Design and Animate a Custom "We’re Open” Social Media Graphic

Let's create and animate a simple but open graphic using Adobe Fresco, perfect for your small business.
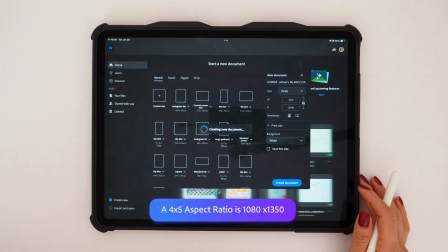First, I've opened Fresco and selected the 4x5 canvas size. This is just 1080 by 1350 pixels.
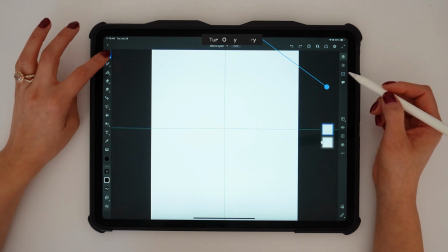To sketch the design, I'll turn on the symmetry tool and use a pixel pencil brush. This makes it easy to draw a balanced and creative or open sign, just like the one you'd see in a store.
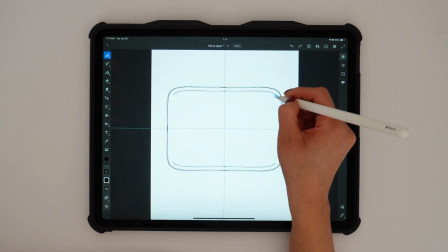To start, I'm sketching a simple sign, adding those strings at the top for that classic store sign look and centering it on the canvas.
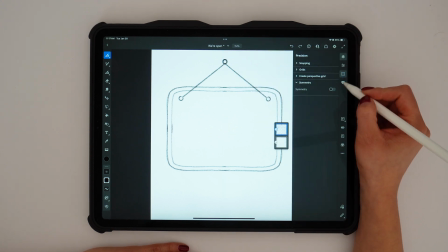Next, I'll turn off the symmetry tool and enable the grid to keep everything aligned as I work, especially when I'm hand lettering.
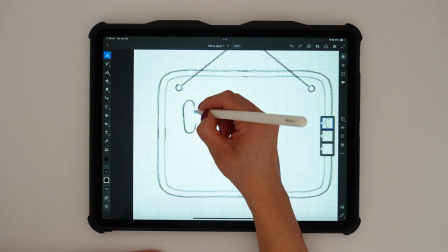So I created a new layer, and on this layer, I'm freehanding the bold, bubbly lettering for the "We're Open" text,
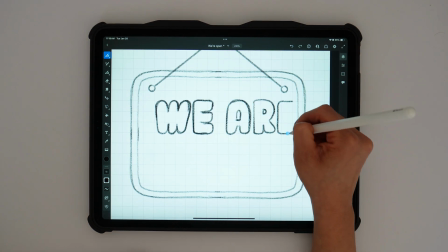and I'm sketching "We Are" on one line and then the "Open" text on another line, focusing on keeping the letters playful and bold.
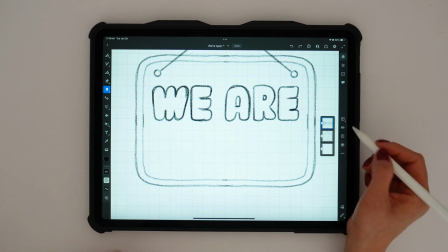The reason why I'm making my letters really big and bold is because I'm going to be posting this on social media.
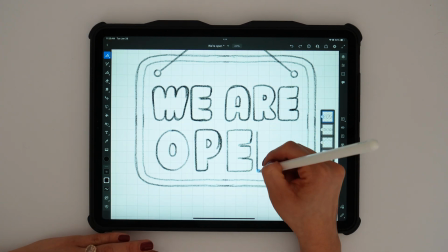So specifically, if somebody's scrolling on Instagram, I want to grab their attention with some bold, big text.
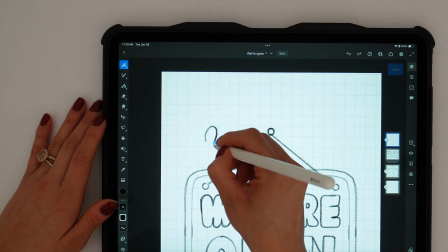So once that's complete, I'll move on to a new layer and add the cursive text for a yes,
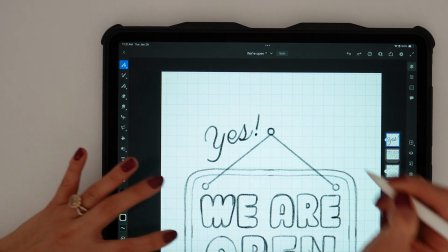and that's going to be at the top. And then I'll add some fun details like sparkles and a smiley face in the corner.
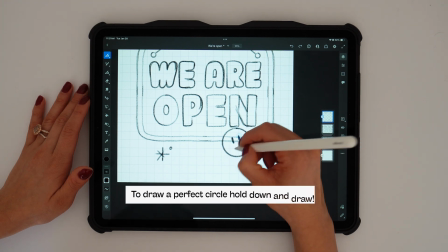Now remember, in Fresco, if you draw an ellipse and hold down, it'll make a perfect circle for you.
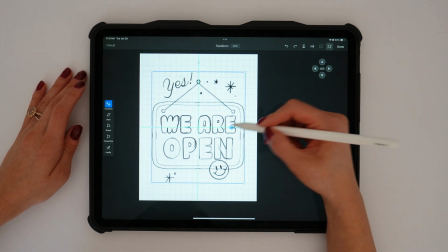Now after I'm done sketching my "We're Open" sign, I'll group all of the layers and I'll center them on the canvas, and then I'll lower the opacity.
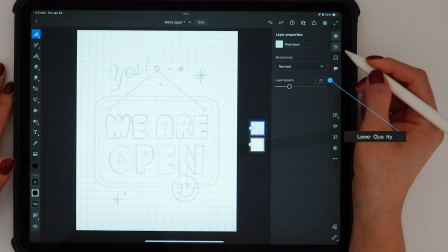Now it's time to trace with vector brushes for clean, smooth lines. Feel free to select different types of brushes.
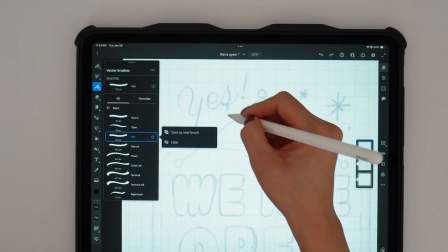You can use pixel, live, or vector. I just chose to work with vector brushes this time.
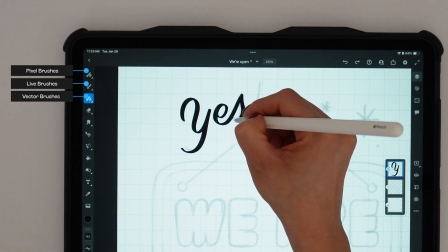Starting with the yes text, I'm using a vector brush, and then I'll move on to the "We're Open" text, tracing each letter very carefully.
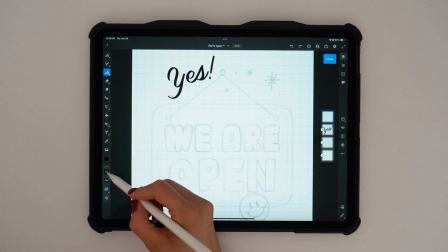Before working on the letters, I'll actually focus on the sign since it's the background while the text will be in the foreground.
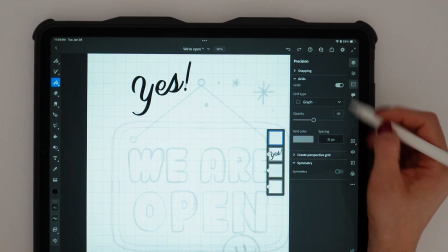For the sign itself, I'll turn the symmetry tool back on to ensure everything looks clean and balanced.
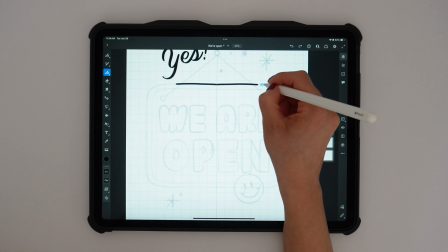And again, I'm using a basic round brush. I'll trace the sign outline and the strings.
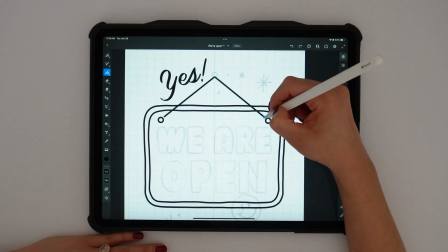Next, I'll switch to a smaller brush size to trace the letters, ensuring that the lines are smooth and consistent.
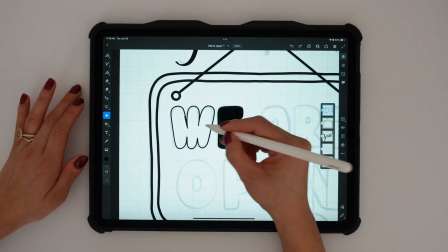Now, if you recall from my previous videos, I recommended checking out the symmetry tool when you are creating letters.
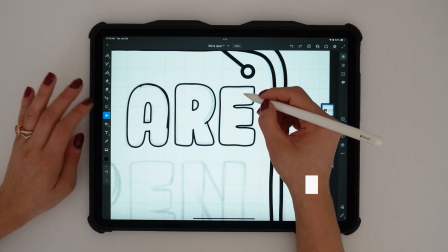It's a fun little tip that I have. Again, feel free to do that if you want. I actually just wanted to go with the more handwritten feel, so I'm just freehanding all of these letters.
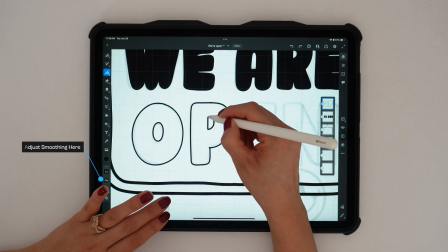Keep in mind though that the smoothing on this brush is set to pretty high,
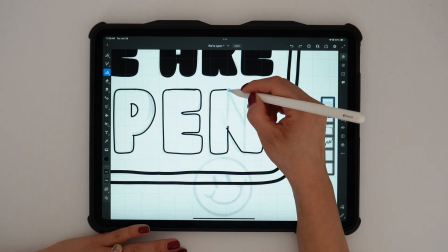so that's why you're seeing like all of my strokes look very straight, almost no bumpiness at all.
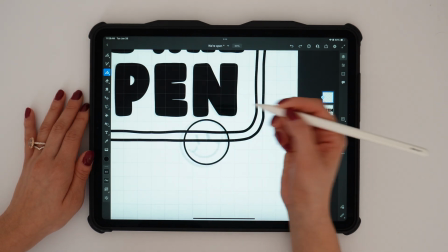So all my letters are complete. The next thing I'll do is add the finishing touches like the smiley face and the sparkles.
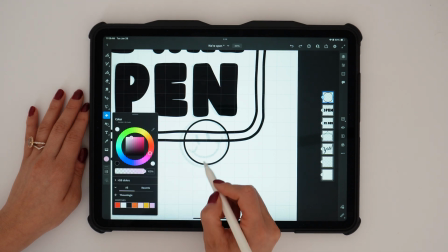For the smiley face, I actually decided to include a color because I wanted to make sure I stick to some of my color palette options like the color pink.
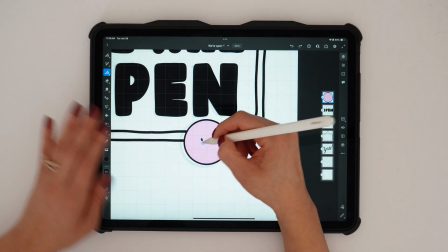And then I just went in and completed the eyes and the mouth for the smiley face.
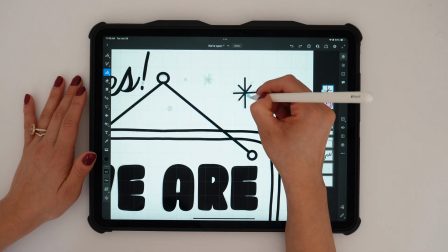So the face is done, and then I'll finalize everything by doing the little sparkles.
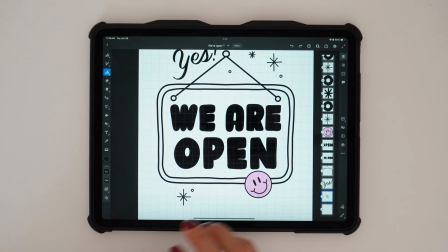And once everything's traced, now we just have to add color. So feel free to choose whatever colors work for you and your brand.
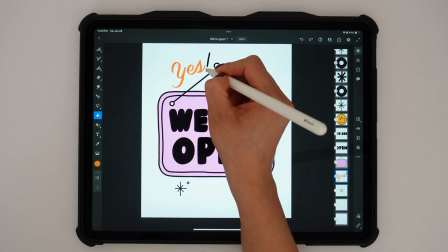I am iterating on colors. There's certain colors I like to stick to, like pinks and oranges, but I felt like it was getting lost, so I made my background blue.
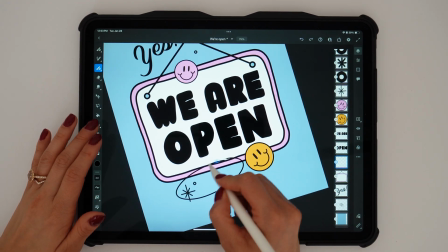I also duplicated my happy face, and I also added an extra element on the bottom.
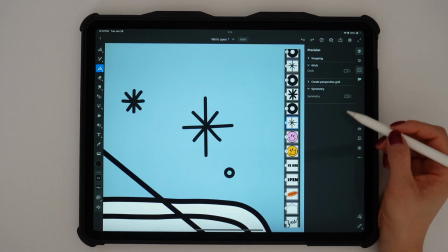I feel like this extra bit of text really brings it all together. And lastly, I had to do one more thing, which was update these sparkles.
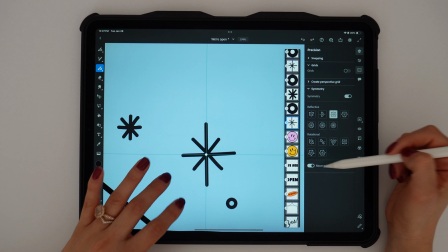I'm actually using the symmetry tool. I want them to be a little bit more bold and stand out more and also more symmetrical.
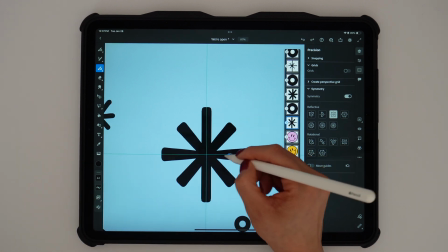So I'm using the symmetry tool to fix these. Okay guys, now it's time to animate.
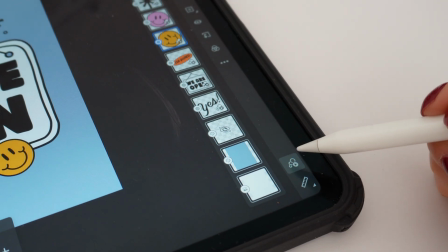We're gonna click on the motion button on the bottom right-hand corner, and then in the middle of our screen, we'll select path.
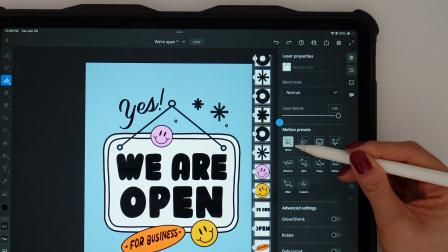Then we'll see all of these animation motion presets.
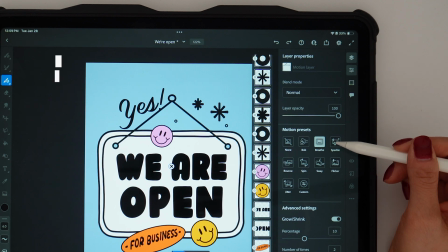So when you open this up, you're gonna see a bob preset, a breathe, a sparkle, a bouncy preset, spin,
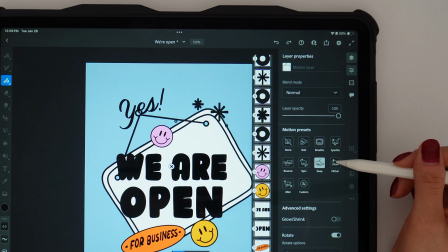sway, flicker preset as well, a jitter preset,
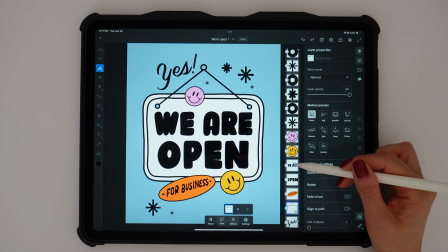and then you can also select custom and just customize it to however you want it to look. I actually had to combine the "We Are Open"
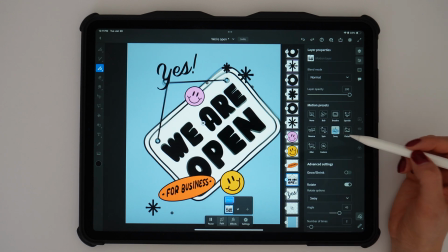text and the sign so that I could apply the motion to all together. So for the "We're Open" text, I'm using the sway preset so everything moves together.